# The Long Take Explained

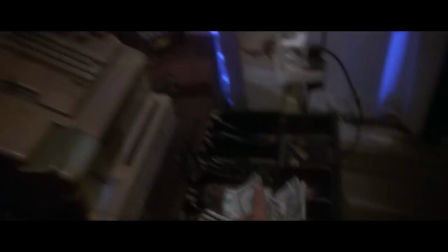Hello and welcome to Misquoted on Movies. In this video we're going to take a deep dive into the long take.
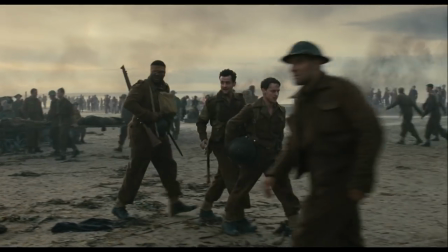Everything you wanted to know but were afraid to ask.
Do you want to play the tape back?
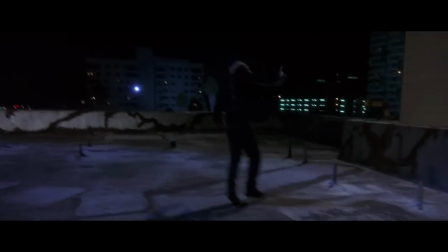We're going to go back to the origins and the history of the long take, its evolution over the years, the techniques,
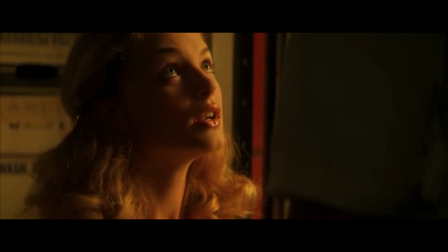the tricks and why filmmakers absolutely love the challenge.
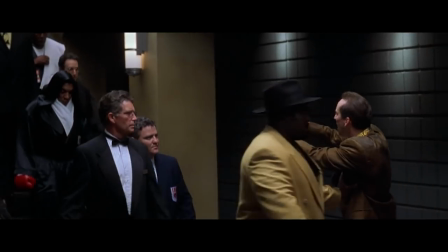We'll celebrate the most famous long takes and what made them great and also highlight some of the more unknown and underrated long takes that you
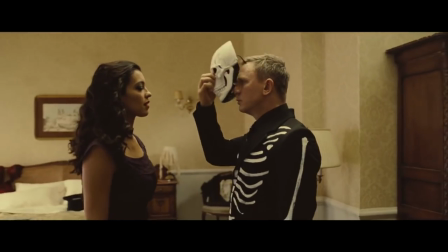might not know about so sit back relax and let's remove the mask of the long take so
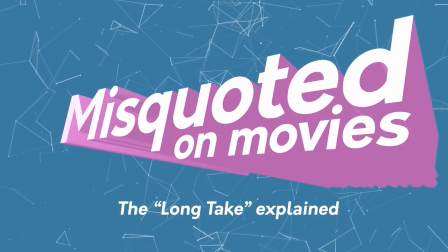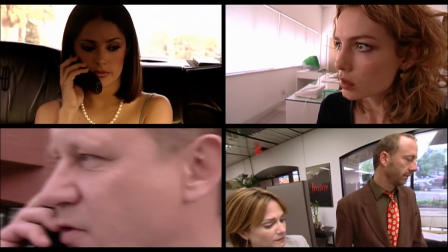a huge part of the magic of movies is the way they handle time or should i say the way they cheat it
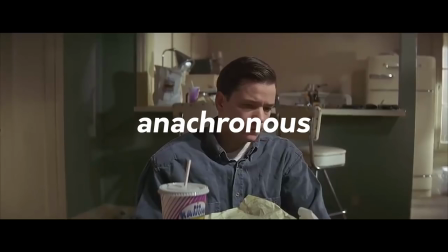anachronist movies jump around a lot in time they're non-linear so i think
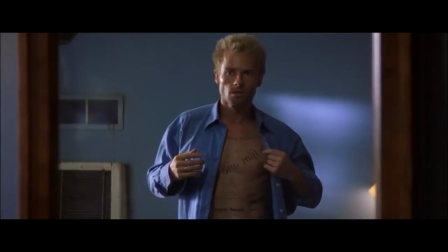pulp fiction the way the story is all intertwined Memento is another perfect example where it's largely told
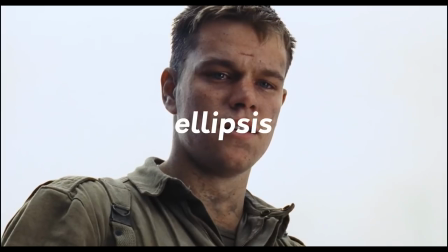through flashbacks. Ellipsis, this is where we see an incident act or event and then jump forward in time.
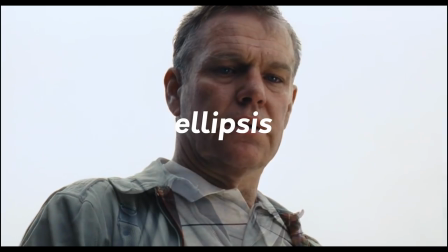We the audience are left to fill in the gaps.
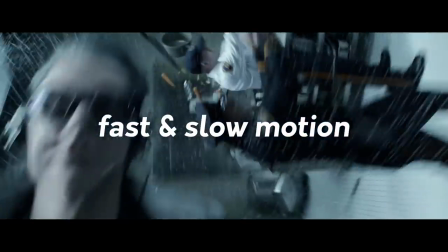Fast and slow motion this scene here in X-Men days of future past perfectly demonstrates that the transition between ultra slow motion,
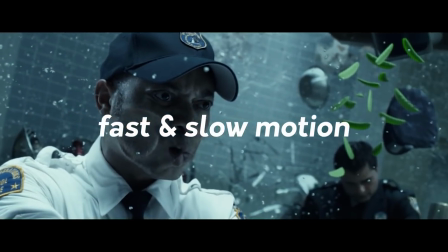bullet time if you like and then speeding back up again.
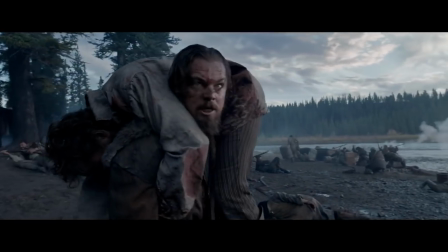So these are all examples of how time can be bent, manipulated and implied for the purpose of story.
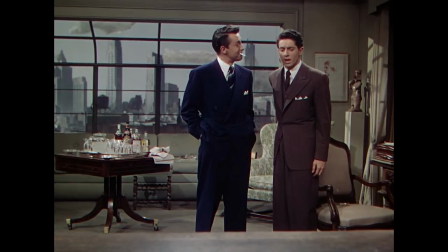Okay, so let's go back and have a look at the history of the long take. Hitchcock used a technique in his 1948 movie Rope.
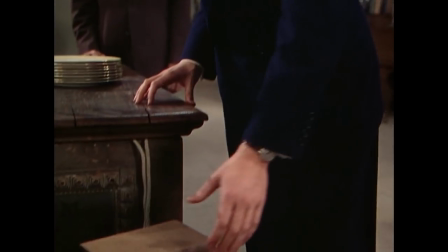The whole movie is presented as a single fluid take, except it uses hidden cuts.
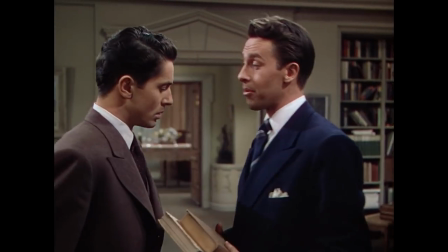Roles were filmed at the time with a limiting factor and the most you could shoot in a single take was around 10 minutes.
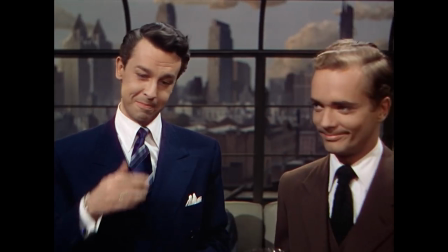The cuts worked fine, but you don't need to be a genius to spot them. They look crude now.
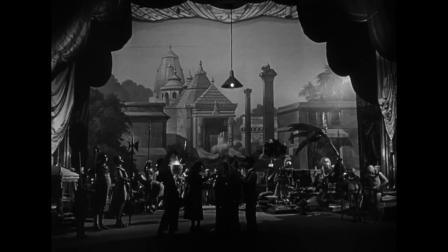A year later, Orson Welles raised the bar in this technique with his movie Citizen Kane.
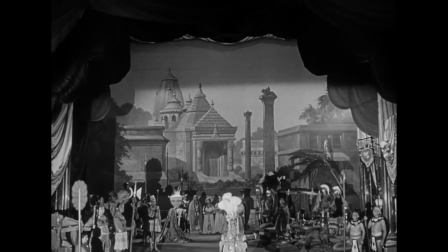Welles used camera and editing tricks to show fluid one-take movements through scenes.
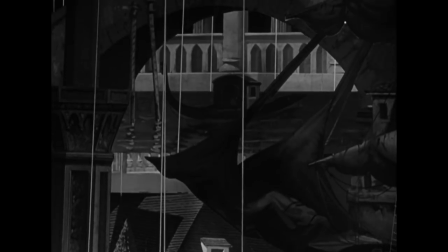This use of clever visual effects to fool the audience into thinking the shot was continuous would go on to inspire many future generations of filmmaker.
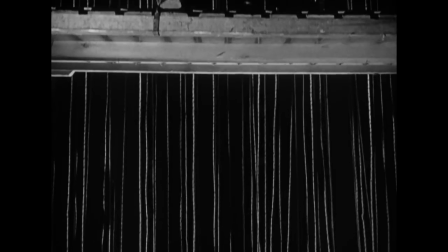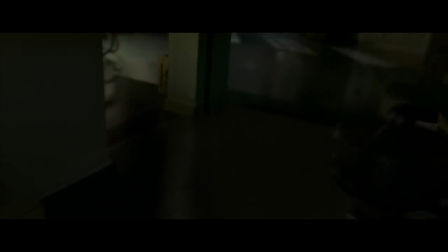Here we can see clear influence in David Fincher's Panic Room. We'll come back to this technique later where you use visual effects to fake a long take.
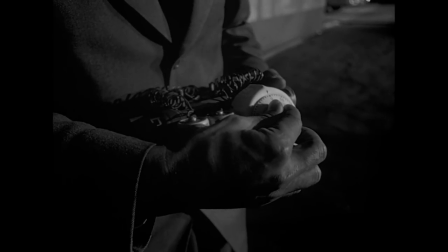So anyway, back to Wells. He used the technique again in 58 in his movie Touch of Evil.
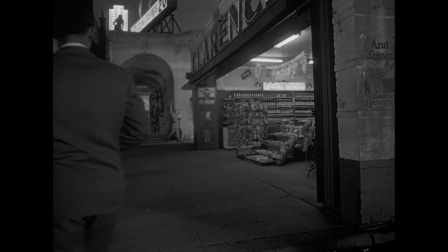Much celebrated in so many film school circles, it's undeniably a classic, but for me, it's a burdened and a troubled one.
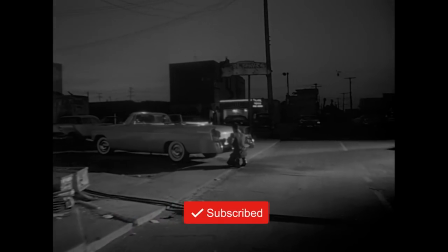I'm not going to go into detail today, that's planned for a future video, but a good example is the difference between the two versions of the film.
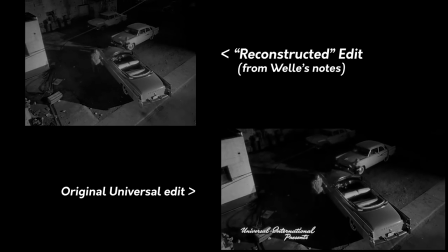Okay, so bottom right you can see the studio release. It has a totally different soundtrack, aspect ratio and it also includes movie credits in vision.
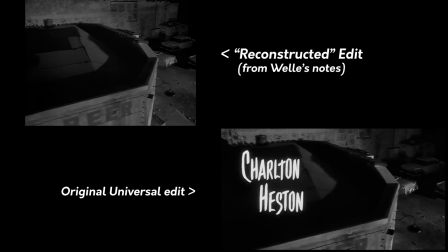The reconstructed version however, focuses totally on the action. There's no music apart from what's happening in the scene and no credits.
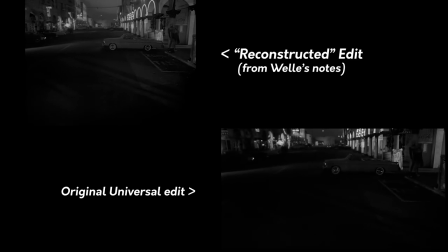This puts the long take front and center. It's pure.
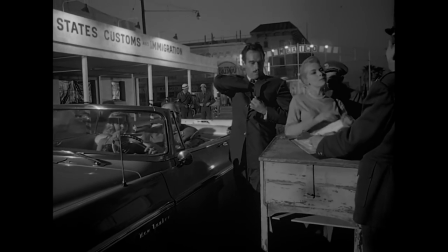The scene took an entire night to shoot mainly because the actor playing the customs officer kept blowing his lines.
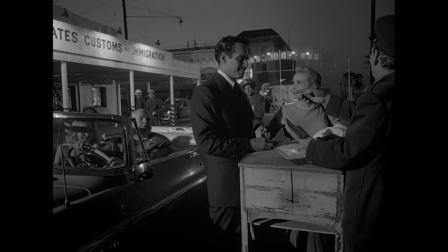The last take is what made it into the final cut of the film. You can see in the background the sun is clearly coming up.
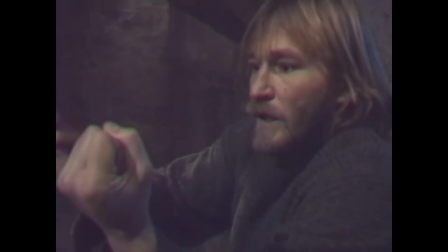So it would be another 34 years before anyone would follow in Hitchcock's footsteps.
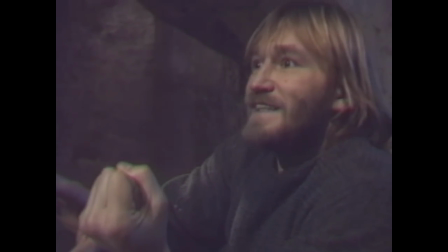The next time someone took on a single-take movie was 1982.
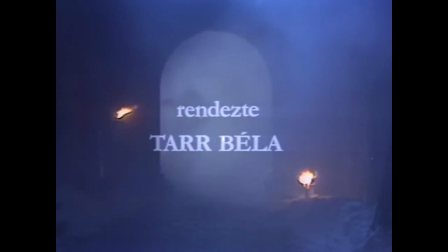Shot for TV, Bella Tars Macbeth has a pre-credits scene and then runs a fluid 57 minutes, all shot on video.
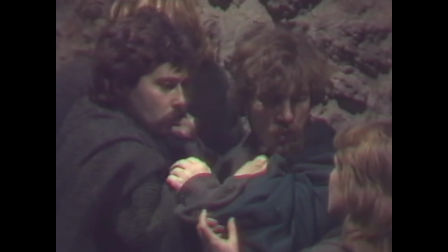Clearly now it looks very dated but the shot construction and the blocking was a glimpse of the talent of the film student Tar.
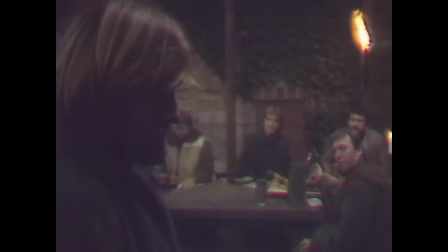He went on to be a great filmmaker.
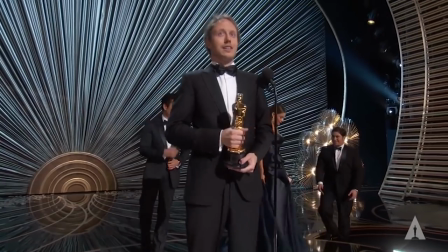He then mentored his assistant Laszlo Nemes who then in turn went on to direct Son of Saul.
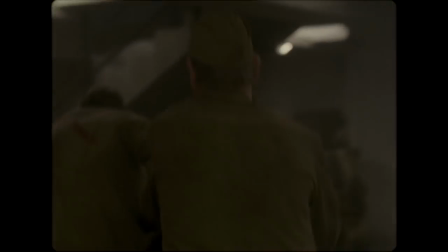Thanks to the Academy for this incredible honor.
Okay the cuts aren't hidden in this film but there's a reason why I wanted to highlight it.
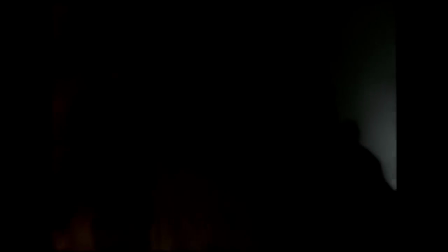Here the director has used the technique to really put us in the shoes of our main character.
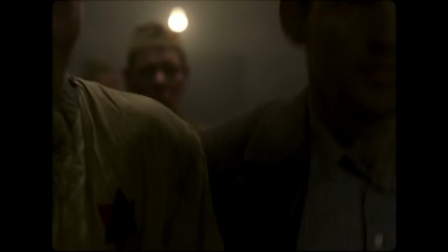We're following along with him on his journey. Telling the story as if it's real time really makes for an intense movie experience.
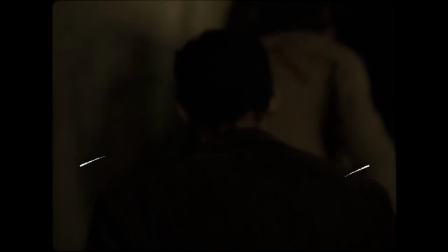And you can see the frame here is cropped to this 4x3 shape makes everything feel
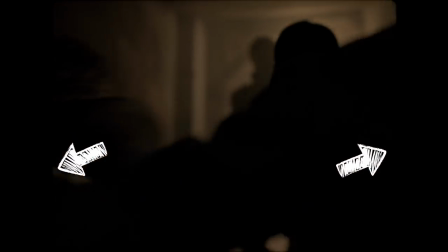really claustrophobic and crowded a technique which has been recently used by robert eggers
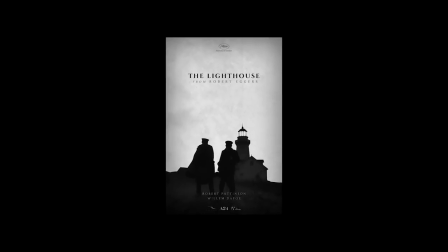in the film the lighthouse which i really enjoyed so now that we're on the
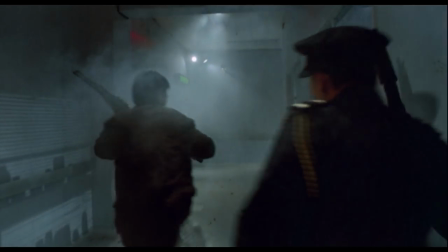intensity theme let's start exploring that this scene from hard
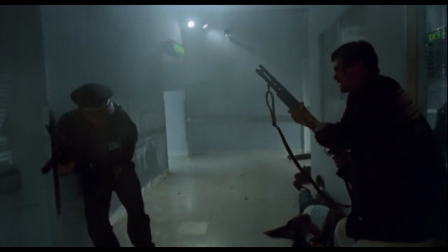bob was massively celebrated at the time looks so ridiculous and dated now look he shoots at this door and it explodes
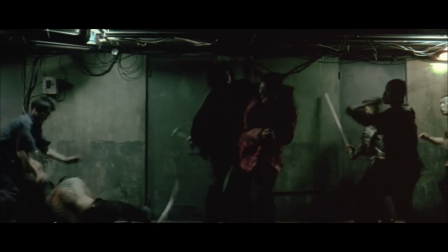I like the more contemporary take in Oldboy. Unrelenting in this wide, almost theatre-like shot, it reminds me of Wes Anderson's work.
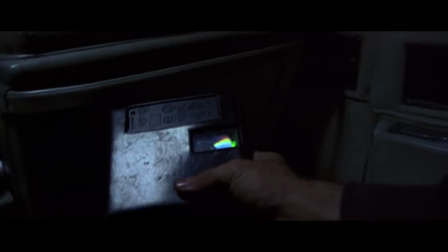This is the opening scene from Catherine Bigelow's Strange Days. The movie was a flop but this scene was really ambitious.
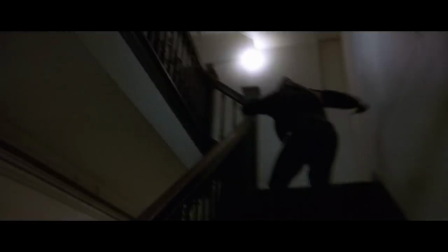No camera existed that could shoot the scene. With help from James Cameron, her husband at the time, a heavily modified 35mm camera was developed.
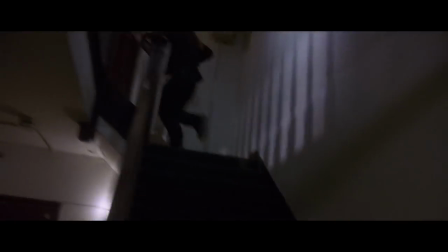It must have been a logistical nightmare. Cuts are hidden so the long take is faked, but it was truly groundbreaking at the time.
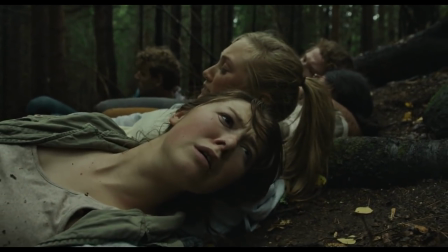Utia is a harrowing single take account based on the attack of the children's camp in Sweden back in 2011.
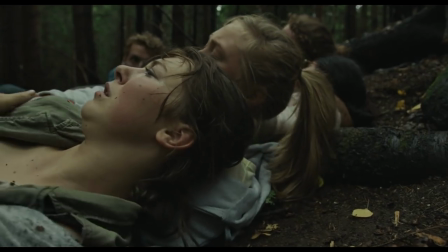It's a great example where the story's intensity and drama can really take the audience on a journey.
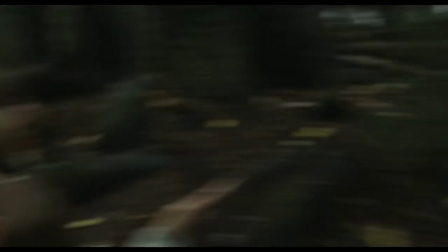Cinematographer Martin Oberbach won many awards for this movie.
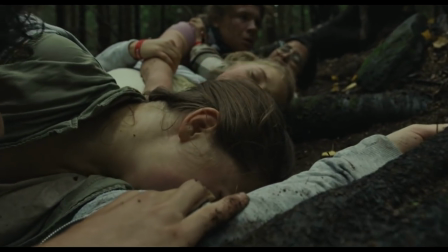making it a real-time single take places you in the carnage alongside the students so the goal was to shoot the movie in one fluid take
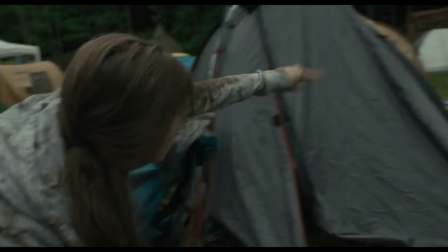director eric poppe and his cast and crew would only have one chance
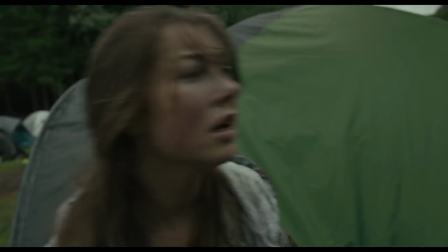per day to get the full run because of the complexity of the shoot and
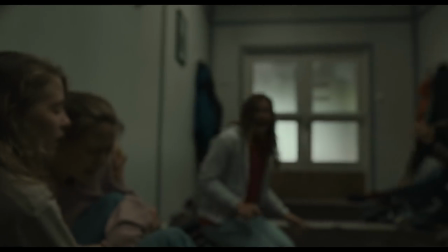on the fourth and final day they nailed it this is the take that you see in the movie
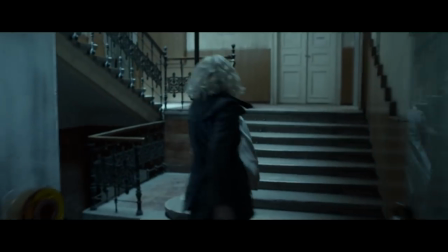so this is one of my favorite favorite scenes from recent years director David Leitch for me is just so talented at making action movies.
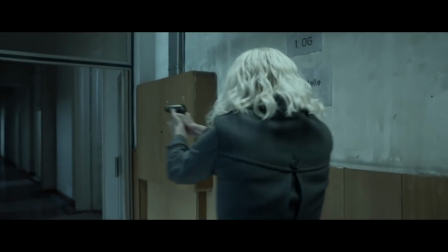We follow these two characters take refuge in a building and then Charlize Theron's character fights her way out.
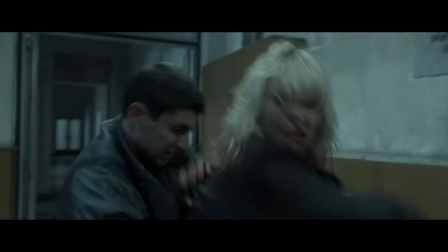It feels like real time but there are of course hidden cuts. I'll show you like here and
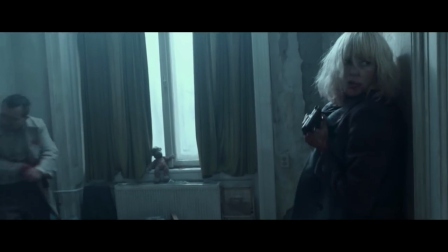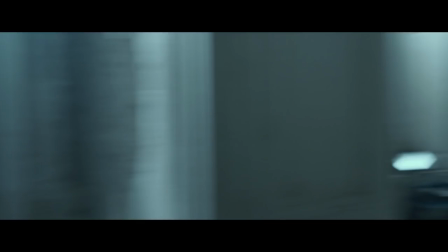here.
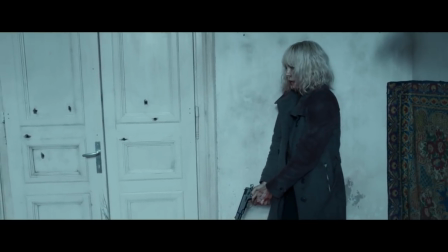Also you'll notice that there is no music in the scene when you watch the movie it really really feels intense okay let's
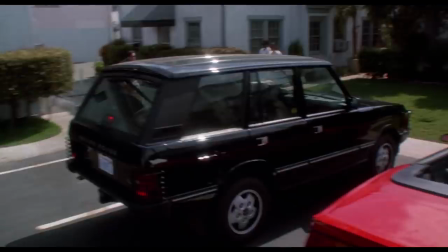put all the action and intensity to one side for a minute let's have a look at how the technique can be used in other ways here's the scene from robert altman's
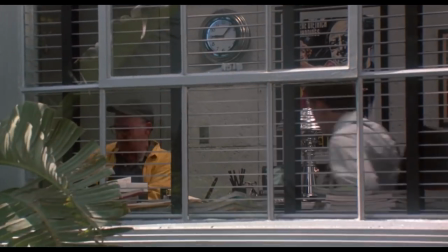the player all the major characters are introduced in one single slick take sweeping and weaving
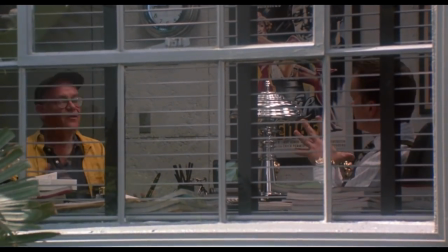through a studio lot the techniques used again here in Joss Whedon's Serenity.
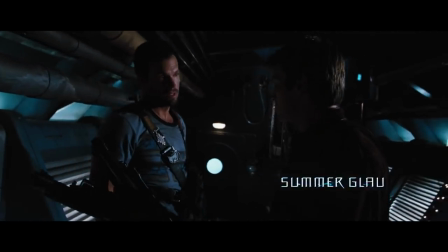The opening scene reintroduces all the main characters from the TV show and it also gives you a scale of the ship.
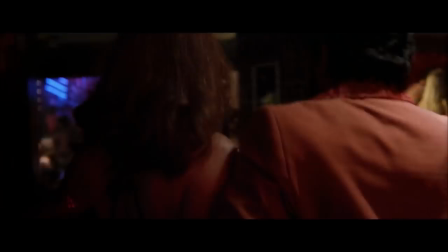Here we see Paul Thomas Anderson's opening scene to Boogie Nights. It really sets the tone for the movie and informs you about the time in which it's set. Now he used this technique all the way back in one of his first movies, Hard Eight, and I want to compare this to one of the most famous long take scenes from Goodfellas.
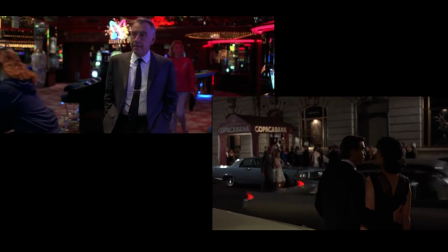So I've quite unfairly put the two scenes side by side and that's really just to show that the action is so similar.